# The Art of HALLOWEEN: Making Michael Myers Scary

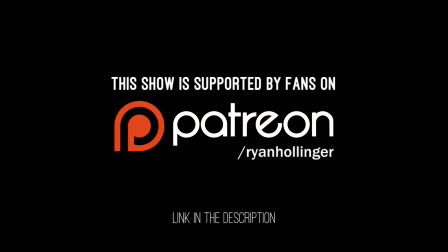(0:00)
Hey folks, if you enjoy the show and you want to help us make more videos, please do consider supporting us on Patreon. Okay, thanks, bye, love you. Right, so I came into this franchise quite late. I mean, Busta Rhymes late. So as you'd expect, that had a very impressionable impact on me. But looking back on the original film, considering that it's approaching 40 years old, it holds up extremely well. So let's talk about it.
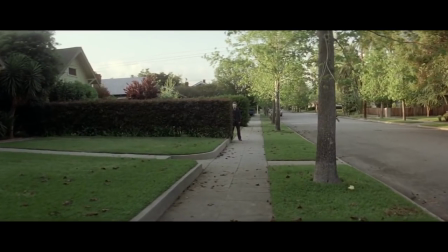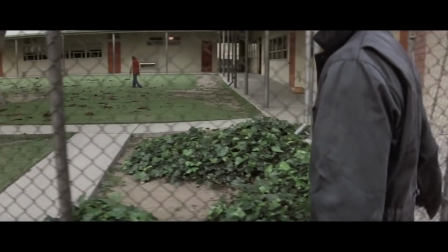(0:38)
You could call Halloween a horror juggernaut, as it were.
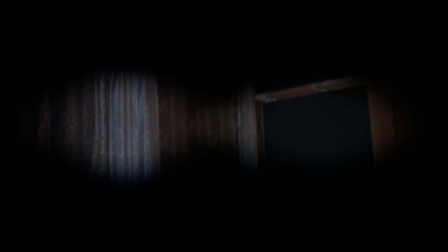(0:42)
In all of John Carpenter's filmography, I think this is his most impactful and influential contribution to cinema.
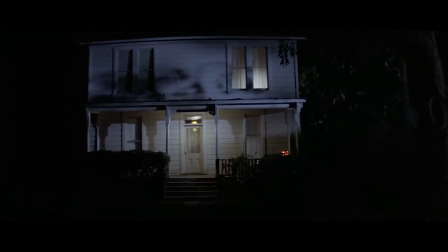(0:48)
In the same way Psycho invented the slasher genre, Halloween standardized it by establishing tropes and iconography commonplace in the genre.
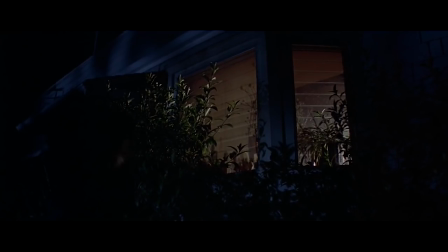(0:56)
But even in today's oversaturated market of repeating nonsense,
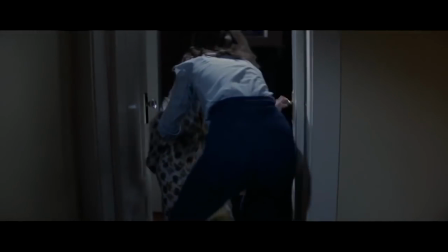(1:00)
very few of them even come marginally close to capturing the mystique that is Michael Myers himself. The frequent debate surrounding the first film is whether or not Michael is simply an escaped lunatic or some unrelenting force of evil.
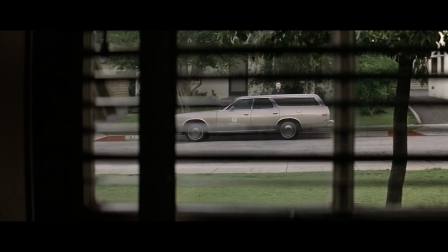(1:14)
The absolute ambiguity that surrounds him is pivotal to a lot of the film's foreboding tension.
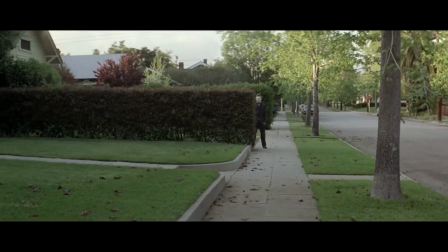(1:19)
You have no clue how he thinks, how he feels, or how exactly he's able to seemingly appear and disappear in a moment's notice.
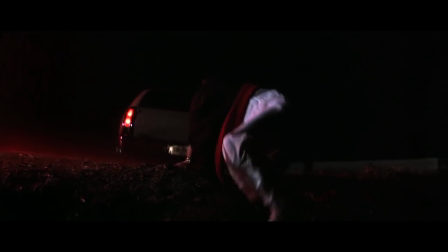(1:26)
At one point, the film even questions his ability to drive despite being in a mental institution since the age of 6,
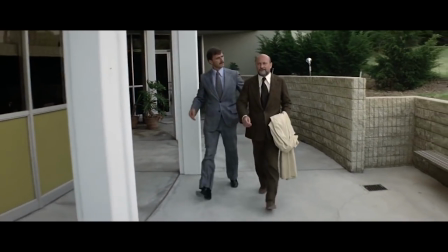(1:31)
and all this does is add further layers to Michael's mystery and make me feel bad about my own driving abilities.
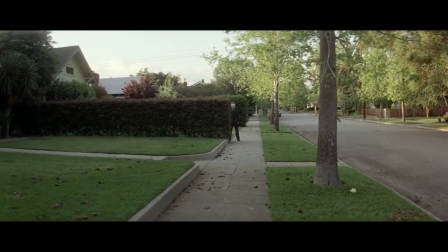(1:37)
While he appears as just a man wearing a boiler suit in a $2 William Shatner mask holding a kitchen knife, that was very satisfying to say,
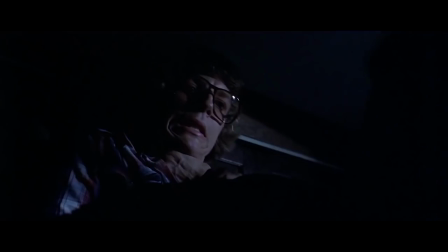(1:44)
the film continually makes you question this by having Michael's doctor Sam Loomis describe him as simply the embodiment of pure evil conveyed by his complete absence of
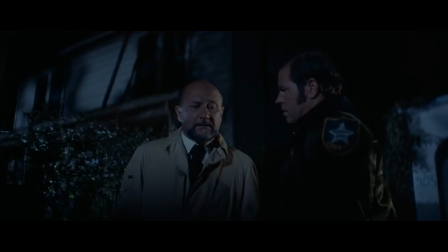(1:53)
any real human mannerisms.
I watched him for 15 years, sitting in a room, staring at a wall, not seeing the wall, looking past the wall, looking at this night, inhumanly patient, waiting for some secret, silent alarm to trigger him off.
For the record, the sequels do try to explain Michael as part of the Curse of the Thorn, which, in my butchered understanding, is basically if a member kills their entire family, they'll be granted great strength and immortality, which in turn explains why Michael never seems to die and also correlates with his overall motive, which sounds interesting on paper, but why do we need to know this? Because the subtlety of not knowing works irrefutably in its favor.
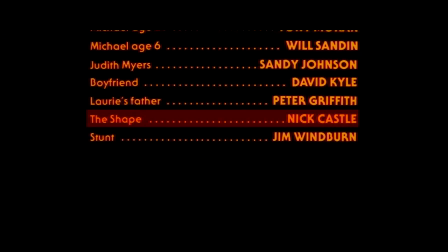(2:43)
In fact, the film simply credits him as the Shape, which couldn't make the ambiguity any more glaringly obvious.
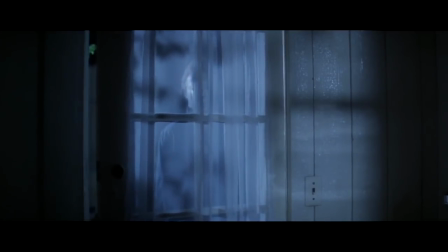(2:50)
Carpenter and Deborah Hill were very thorough in their vision for Michael.
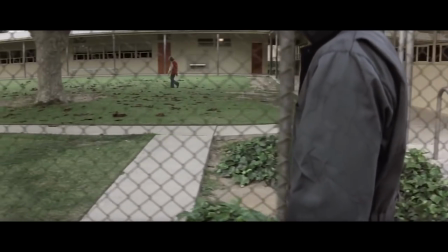(2:53)
For one, his costume is designed to completely extract any resemblance or appearance of a personality, thus giving him this otherworldly presence.
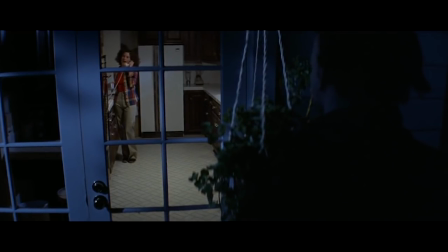(3:01)
He's both human and not, kinda like some evil entity wearing another man's skin.
This is about the thrill of wearing another man's skin,
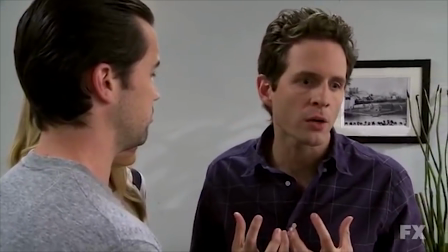(3:09) feeling his innermost wants and desires, and being in control of his every single move.
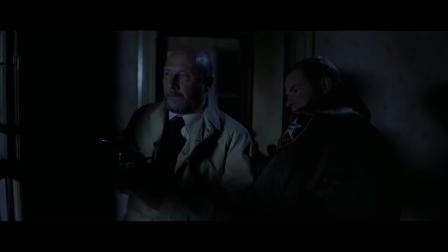(3:15) That's how you get off.
What sells this is how Loomis is genuinely terrified of Michael.
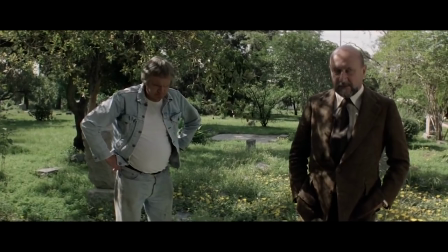(3:21)
He speaks about him rather cryptically, such as commonly referring to him as it or evil, like his first description.
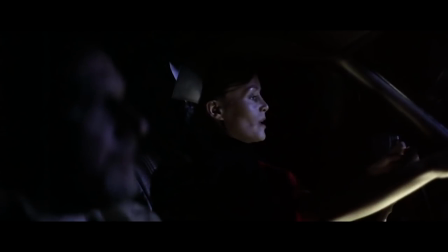(3:27) Don't underestimate it, Don't you think we could refer to it as him? if you say so.
Loomis is rightfully the only character to understand Michael, but in the sense that he doesn't identify with him as human,
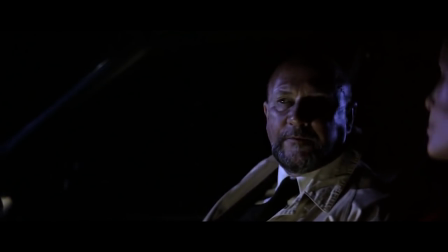(3:41)
but as something else entirely detached from reality, both figuratively and literally.
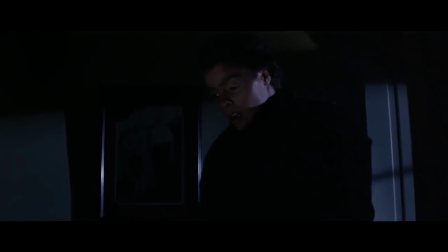(3:46)
Even when we see Michael's face, it never humanizes him because he looks like a frail-looking zombie, and subsequently,
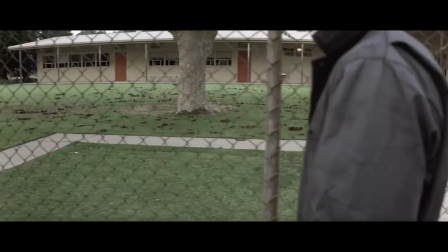(3:51)
he really is just a sinister shape that blends in with the world despite his costumed appearance.
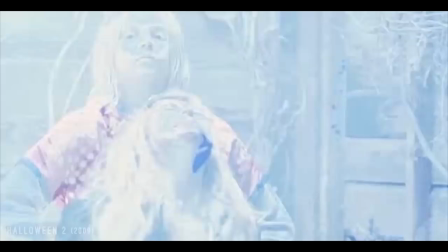(3:56)
This is something I really hate about Rob Zombie's remake. Even with its despicable, nasty characters and Zombie's trademark cynical delivery,
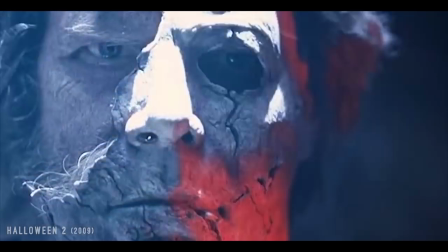(4:04)
what hurts the film is how much it tries to apply a psychology that simply isn't there.
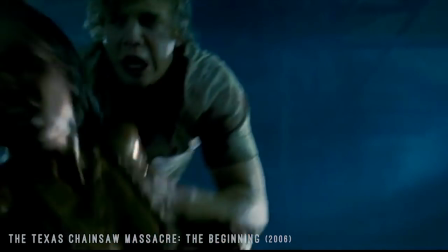(4:09)
Michael works because less is more, and like with Leatherface, who also got the unnecessary contrived backstory treatment in tacky prequels,
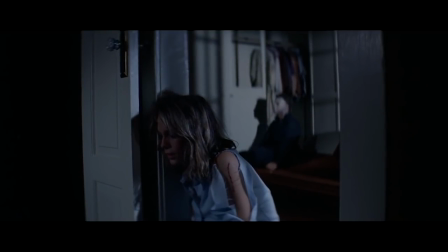(4:16)
when you can only perceive them as they're bluntly portrayed, it lets your imagination wander more vividly.
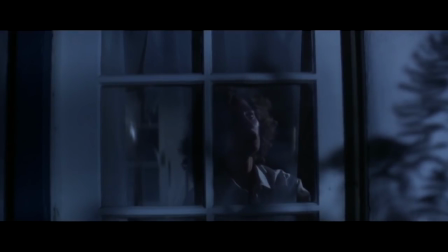(4:22)
In fact, Nick Castle, who played Michael, was only told to walk from A to B and given virtually no direction in order to make him as soulless as physically possible.
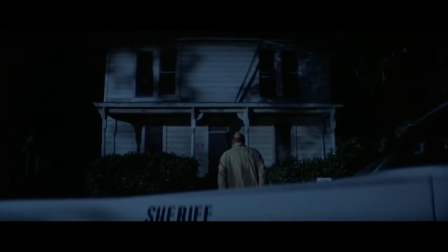(4:31)
Loomis's job is to get through to Michael, but when chatting with the local sheriff, he explains that it was like talking into the abyss,
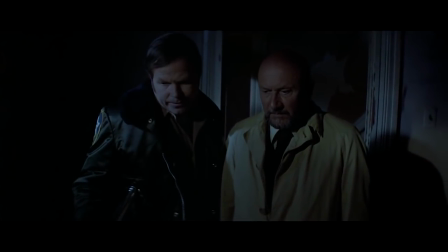(4:37)
which, for a psychiatrist who isn't supposed to get emotionally attached to their patients, has left him completely frozen with fear ever since. And again, it lets your mind wander as to what he's experienced.
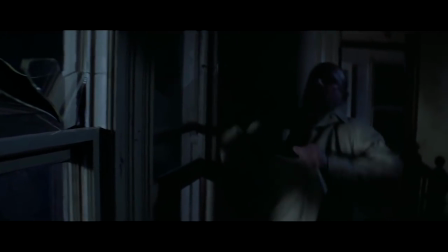(4:48)
His fear, translated through Donald Pleasance's nuanced performance, leaves an alluring implication that he's witnessed something completely unworldly.
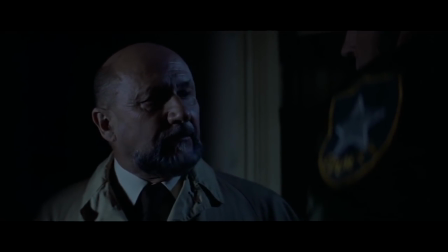(4:55) There is no conscience, no reason, no understanding.
he's basically just seen death through Michael's eyes. And this implication is manifested in the opening.
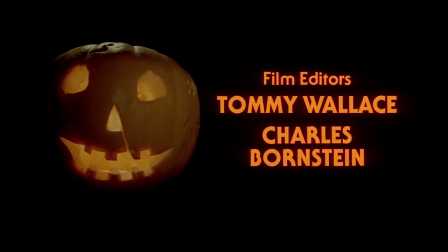(5:06)
The first image we see is a pumpkin as the camera slowly creeps into its eyes, establishing a motif that's carried throughout the rest of the film.
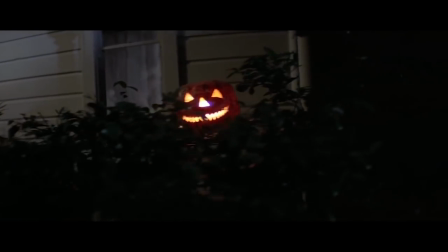(5:14)
Omitting the obvious Psycho references, using the killer's POV forces us to engage with the drama.
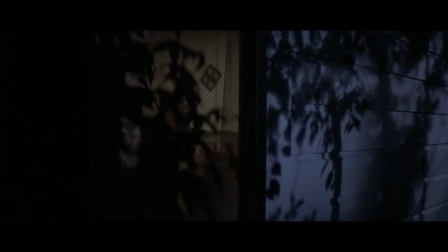(5:20)
We have no choice but to watch helplessly from a perspective that we feel completely disassociated with because,
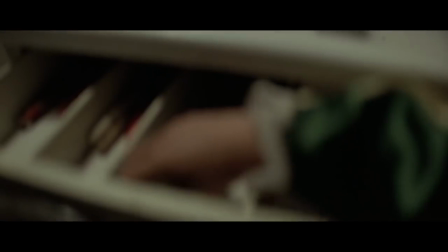(5:26)
well, as Loomis puts it, he's practically dead behind the eyes.
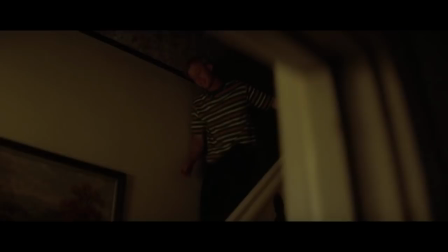(5:30)
It's a strangely subversive take on building suspense because we don't understand the distance between the killer and victim,
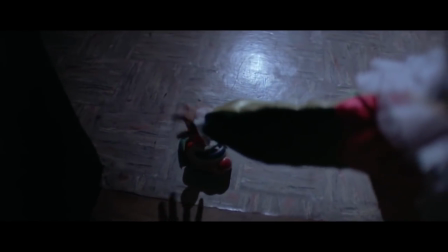(5:36)
but because we know where the killer is and can sense him getting closer to the victim, we start to fear for their vulnerability.
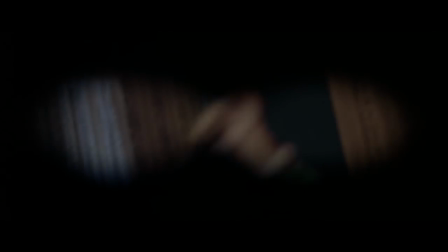(5:43)
You want to shout to the victim like a pantomime because you know the inevitable is coming. It's like Hitchcock's use of the bomb under the table. We know it's there, but the character doesn't, hence psychologically, suspense. But what really jarred me about the introduction's ending is seeing that it was a kid the entire time,
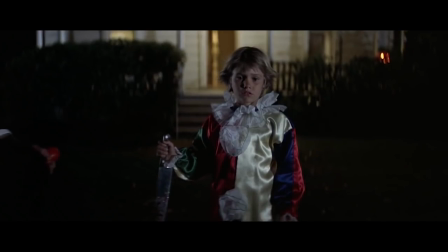(6:01)
because it completely changed my emotional understanding of the murder, as I'm naturally swayed to assume it was a grown adult to begin with,
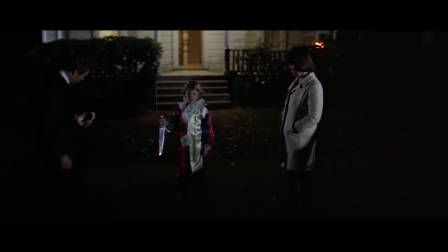(6:07)
while a child lacks motive or awareness for this kind of action, so it lingers in the back of your mind for the rest of the film.
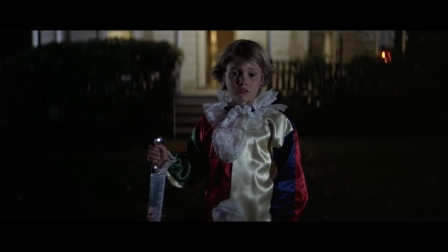(6:14)
And his stance matches Loomis's description later on. He looks like he's under a spell and being controlled because he's totally numb to his actions,
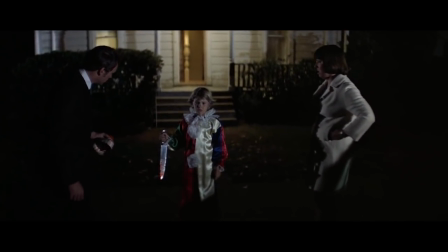(6:22)
hence it really hits home the idea that the only thing behind the eyes of this innocent-looking child is pure evil. Naturally, Carpenter and Hill chose Halloween specifically due to its obvious association with evil.
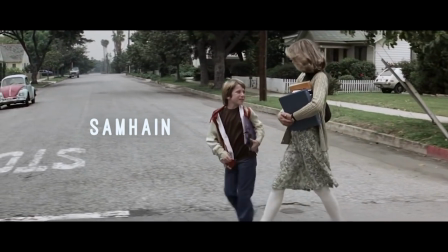(6:34)
The film is inspired by Samhain, which is a Gaelic tradition that marks the end of the harvest and the beginning of the darker half of the year. The basic premise is that evil can't be killed, and rituals like bonfires are designed to ward off evil spirits,
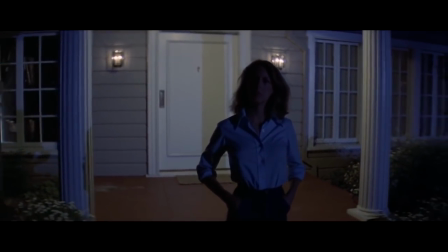(6:47)
and the main aspect of Halloween the film is that the story takes place entirely on Halloween night,
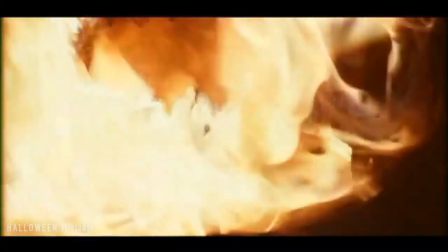(6:53)
including the sequel, which in its own right is a pretty definitive ending as we see Michael's corpse burning
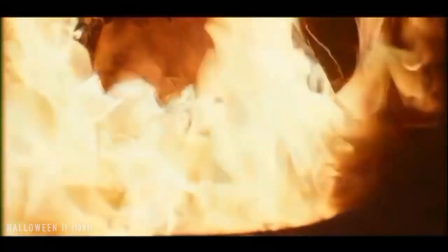(6:58)
to symbolize the spirit of the holiday coming full circle as his time of evil has ended,
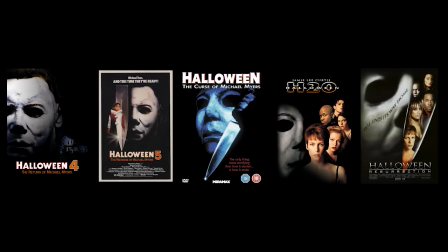(7:04)
at least for now. Side note, the second film works really well as a two-parter despite director Rick Rosenthal's conflict with Carpenter's intent to make a much more graphically violent film, while Rosenthal sought to have something that was tonally identical to the first film, which is fine, even though it kind of comes at the expense of subtlety.
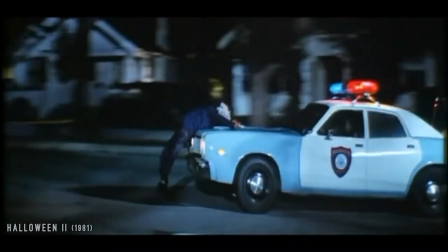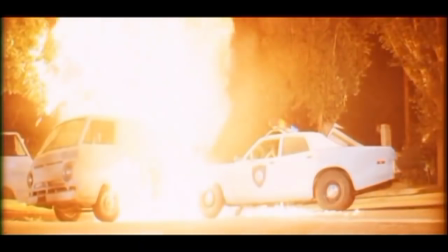(7:32)
Effectively, Michael is the personification of the evil proposed by certain traditions,
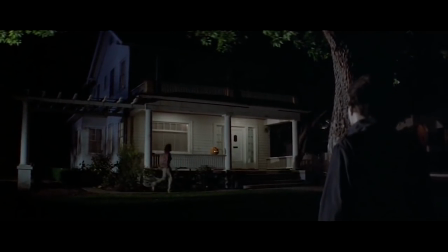(7:35)
and the film really makes you question why he just stands and watches people constantly, considering it makes up most of the movie's runtime.
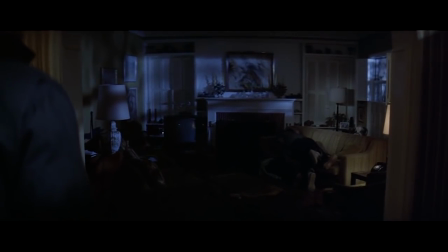(7:42)
I mean, it really does. Sometimes it feels purely voyeuristic, like he's just some sick freak stalker or a representation of stranger danger,
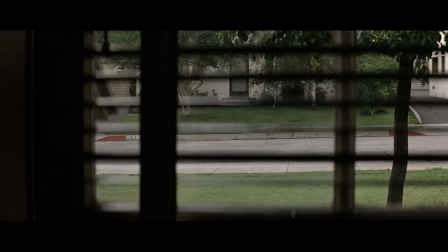(7:50)
but then there are times where his seemingly abnormal ability to quickly get out of sight calls into question if we're seeing something real or a Grim Reaper-like entity.
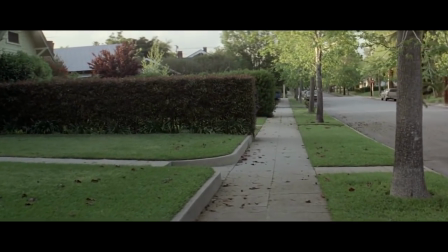(7:59)
I mean, it's easy to assume that he just jumps behind cover when they look away,
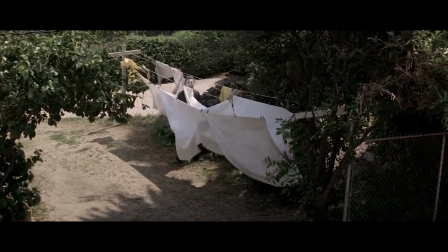(8:03)
but Carpenter makes a point to show Laurie actually keep her eyes on him while the camera cuts back and forth,
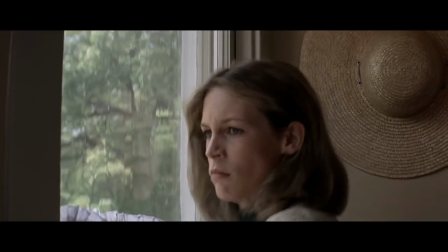(8:09)
misdirecting our grounded and supernatural perspective of what's going on. We don't necessarily see what she sees.